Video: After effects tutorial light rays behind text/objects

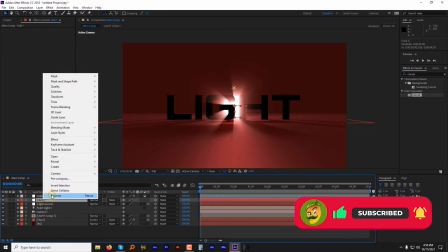Go to layer, then new null object and name it point, then switch it to 3D.
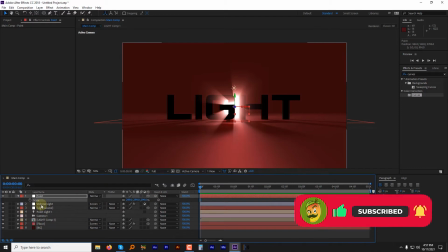Select the volume light layer. Go to the effects controller and alt click the stopwatch next to the center option under CC radial blur to add some expressions to it. Click and drag the pick with spiral,
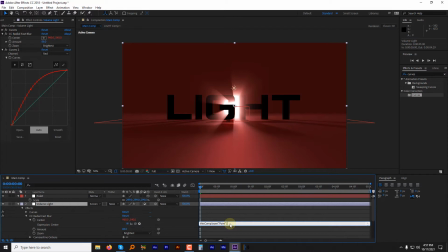release the mouse button over the point layer and add a little expressions dot to comp open parenthesis bracket 0, 0, 0, close bracket close parenthesis. Now you can see we have attached the rays to this null object.
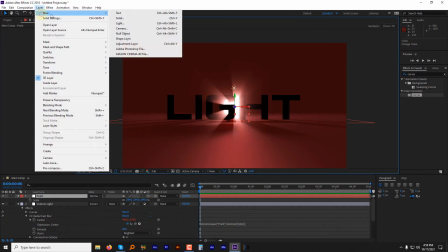We will use it later. Create a new solid layer and name it clouds and hit OK.
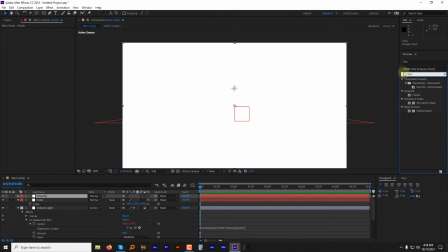Find the effect fractal noise and apply it to the cloud layer.
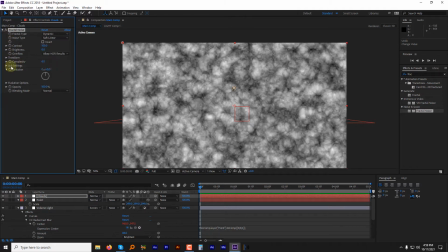Change the fractal type to dynamic Go to subsettings and change the subrotation to near about 150 degree.
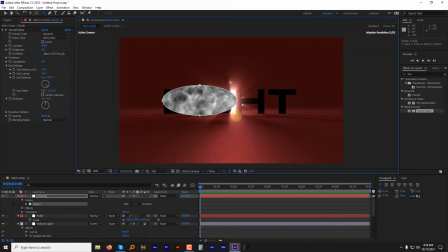Select the ellipse tool and create a mask and feather it a bit high.
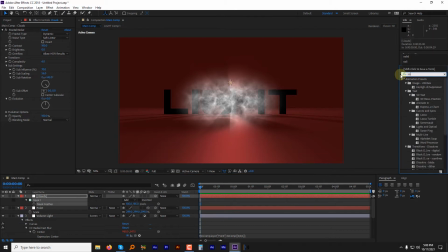Go to effects and preset panel, find the solid composite and double click it to apply.
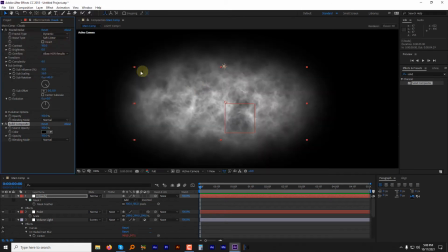Change the solid color to black. To get rid of this weird looking gray, let's change the fractal noise blending mode from normal to none.
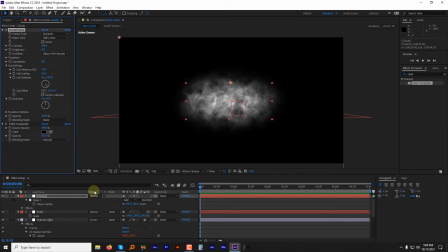Now change the blending mode of the cloud layer to screen.
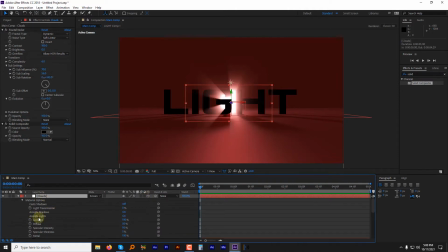Switch it to 3D, then hit AA on the keyboard, change the accept lights from on to off.
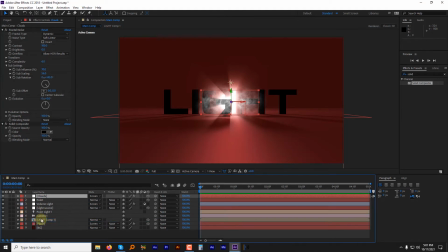Move the cloud layer below the text layer. Now apply the curves effect and increase the red channel intensity. Okay, for your information, in the description of this tutorial, I will share this project file link so that you can download it free of cost and use it in your projects.
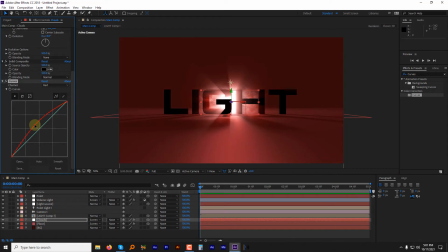To add some animation to the clouds, go to fractal noise. Alt-click the stopwatch next to the evolution to open up the script editor and type time times 150. Let's see the animation we just added.
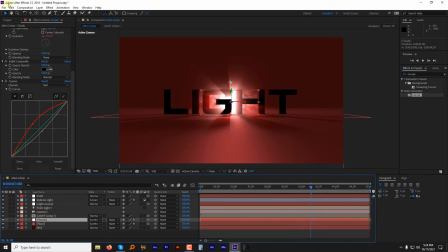Select the cloud layer, go to edit and click duplicate. Push this new cloud layer back in Z space, scale it really big and adjust it to create some depth in the scene.
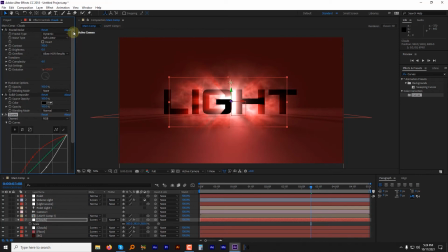Adjust the RGB curves and decrease the fractal noise brightness to lower down the brightness. Again, duplicate the cloud layer one more time and push it back in Z space and scale it really high. Decrease the fractal noise brightness and boost the red channel under the curves effect.
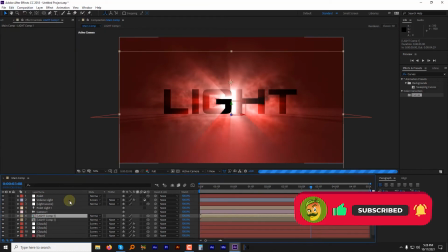Now make a duplicate of text layer. Move this layer above the volume light layer.
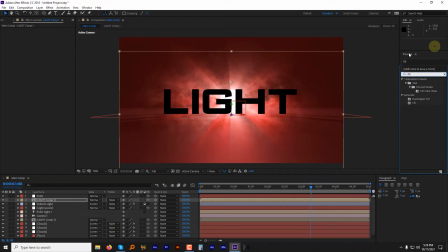Go to the effects and preset panel. Find the effect fill. Apply fill and change the color whatever you like. I will go with the dark reddish to match the scene. Again, find and apply an effect called bevel alpha in the effects and preset panel.
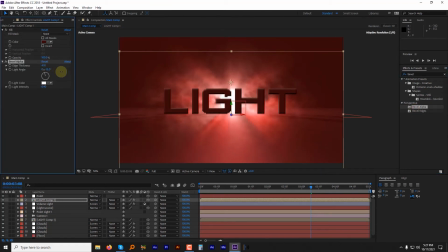Adjust the edge thickness and light angle, something like this, and increase the light intensity accordingly. Change the layer blending mode to screen. Wow, it looks stunning.
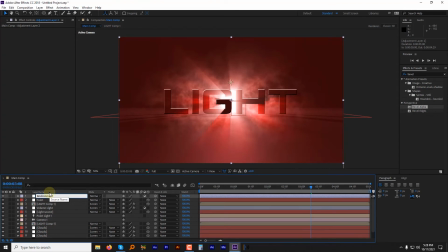Now create an adjustment layer, name it environment. We will apply curves effect to it to give a similar tone to the whole scene. Apply curves effect to the environment layer and in the curve setting, select the red channel, boost it until you like the effect.
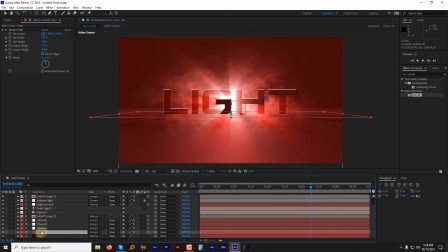Let's work on the floor layer a bit to make it beautiful. Duplicate the floor layer. In the effects and preset panel, find the effect grid and apply it to the floor duplicate layer. Change the border setting to 3 and rename this layer grid. Move this layer up above the volume light layer and right under the text layer.
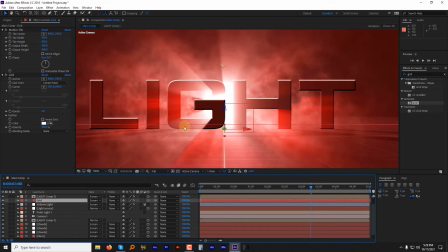Now we have a small problem. We can clearly see the grid through the text. To fix it, let's duplicate the text layer. Now select the grid layer and change its track matte to alpha inverted. Here we go.
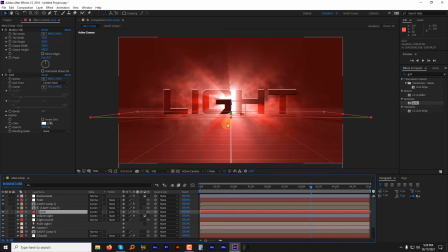We just fixed the problem. To make the text look like 3D, select the main text layer and duplicate it.